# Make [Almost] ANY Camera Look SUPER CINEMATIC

So I've already made a few videos about my little studio here and what lights I use, what cameras I use, but a few of you, a lot of you have asked me how exactly do I get this shot, this cinematic look that you see here. Some of you want to know what brand of camera I use or what brand of lighting, but all of that is not important. You can do this with any camera. Well, almost any camera, because a GoPro, for example, won't work because you can't blur out the background. But you can do this with a lot of cameras, doesn't matter what brand or how expensive. And some of you even asked me what the distance is to that wall behind me and things like that.
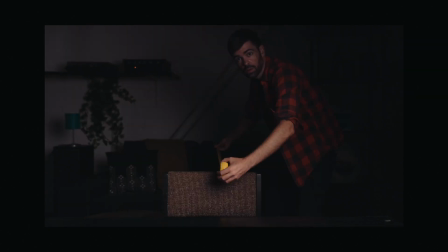(0:38)
At first I was like, wow, why do you guys want to know all that? But then I realized if you're new to cameras and lighting, then that's important information.
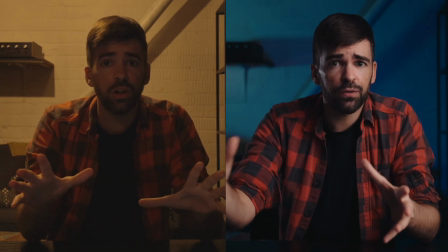(0:47)
So I guess it's time that I show you, step by step, all the details, all the information that was available in different videos, now in this one video. And then you can try out this cinematic look yourself, or just take a few ideas and create your own look. Let's do it! Okay guys, but before we go on, I want to talk about the sponsor for this video. Oh, right, it's me. No one's crazy enough to pay me to make these videos, so if you're new here, maybe consider subscribing. I love every single one of you, but only if you're subscribed. If not, then I kinda hate you, so you decide. Okay, anyway, there are two things important if you want this cinematic look, cinematic kind of shot. That's lighting and camera settings. There's also color grading, but in this case, color grading is not that important. So I'll turn off all the lights and I'll turn on the light from the attic and I'll break it down for you, how to get this look. We'll start from scratch. Oh, and I'm not gonna go into the details of all the gear that I use. I'll just list it in the description and you can find it there, because otherwise this video would be way too long.
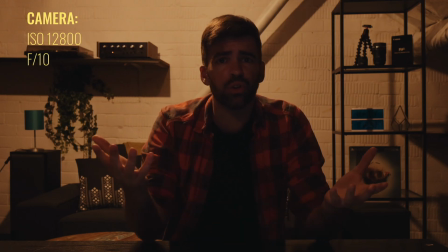(2:00)
Okay, let's do it. There. That looks horrible, but don't worry, we're gonna fix it.
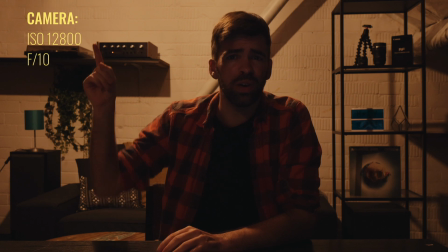(2:04)
First of all, that light up there, it looks terrible. It's yellow, it's up there behind me, and it just doesn't look good.
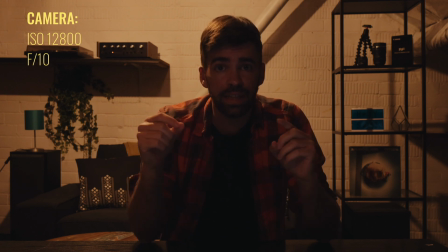(2:12)
So first thing I want to do is light myself, and I'm gonna turn on my Godox SL60W.
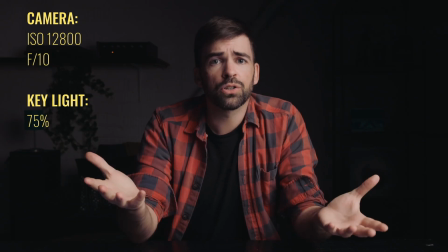(2:18)
That's my key light. Boom! Looks a lot better, but still not where we wanna be.
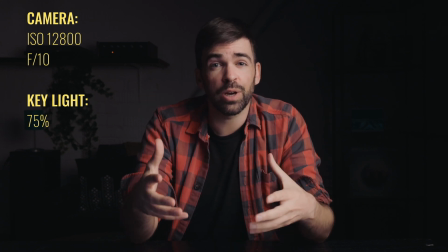(2:23)
Next, I want to blur out that background because I want to create some separation between me and the background so that I stand out a little bit more.
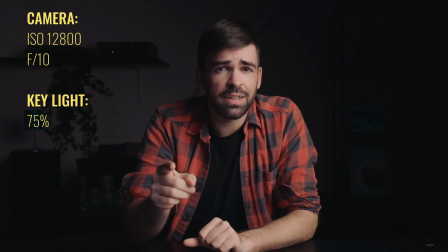(2:31)
And that's super easy, just lower the f number, the aperture. Right now the lens is at f10 and I'm gonna lower it all the way to 2.8.
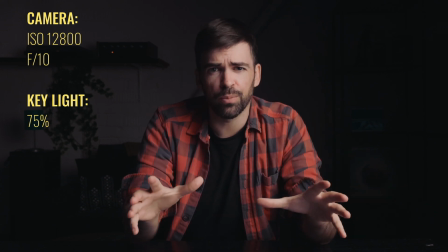(2:39)
It can go to 1.8, but that's too much for me because then you won't recognize anything in the background.
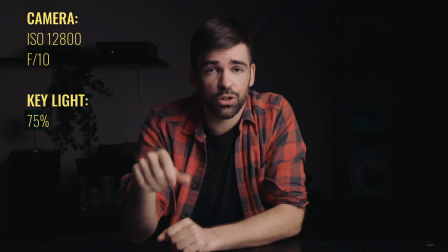(2:46)
So let's set it to 2.8.
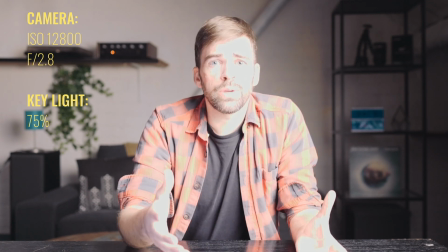(2:51)
Okay, but now we have another problem it seems.
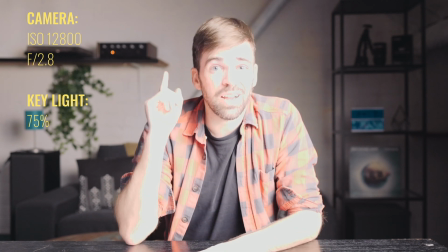(2:54)
It's overexposed, and that's because before, when all the lights were off, I had to bump up my ISO to
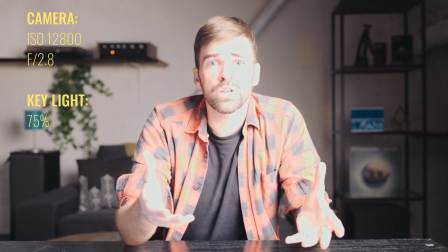(3:02)
12,800, so let's lower that. That will also get rid of that noisy image that we have now.
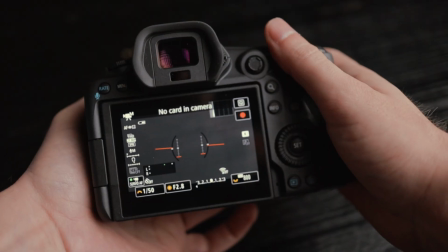(3:08)
There we go, that's starting to look nice and moody, right? Now, usually for cheaper cameras, the lower the ISO, the better,
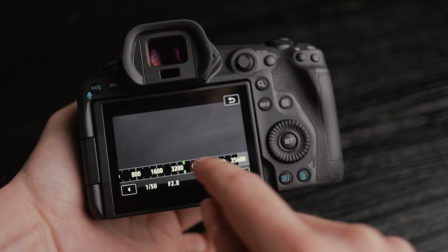(3:15)
but there are also cameras that have a base ISO for video of 400 or even 800,
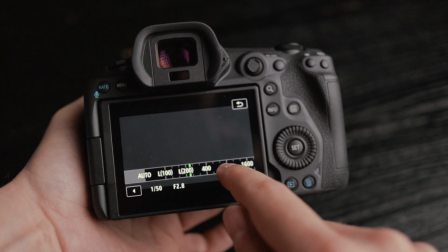(3:21)
so just check your camera's manual to know what gives you the least amount of noise for video.
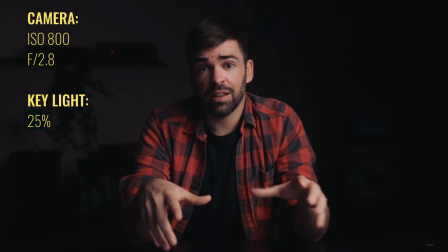(3:28)
You can also just try out different ISO settings and then check the noise levels yourself on screen.
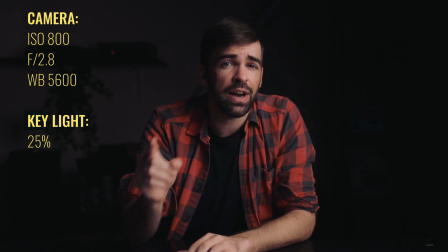(3:33)
And the white balance, by the way, is set to 5600, the same as my key light.
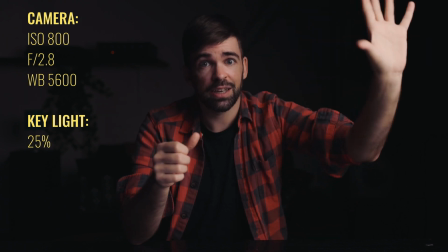(3:39)
Okay, so what do we have here? We have my key light and it's pretty close to my face.
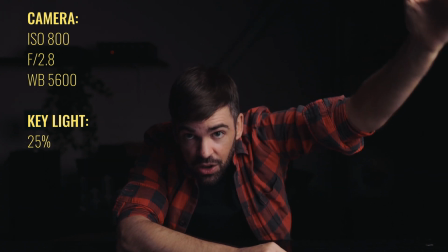(3:43)
It's right here. Wait, you can't see it, right? No, it's right outside the frame, right here.
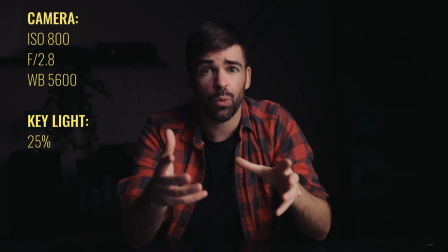(3:49)
And it's at an angle of 45 degrees, I guess. That way, this side of my face is lit and here's more shadow.
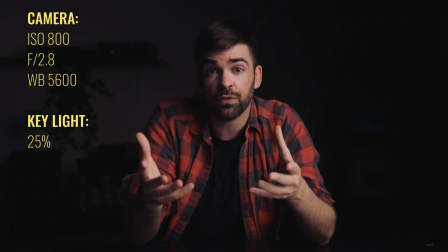(3:56)
That creates a more dramatic effect and I kind of like it.
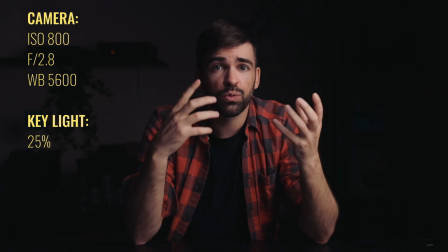(3:59)
If I would put the light more in front of me, then my face would be more evenly lit, and that's just a different look.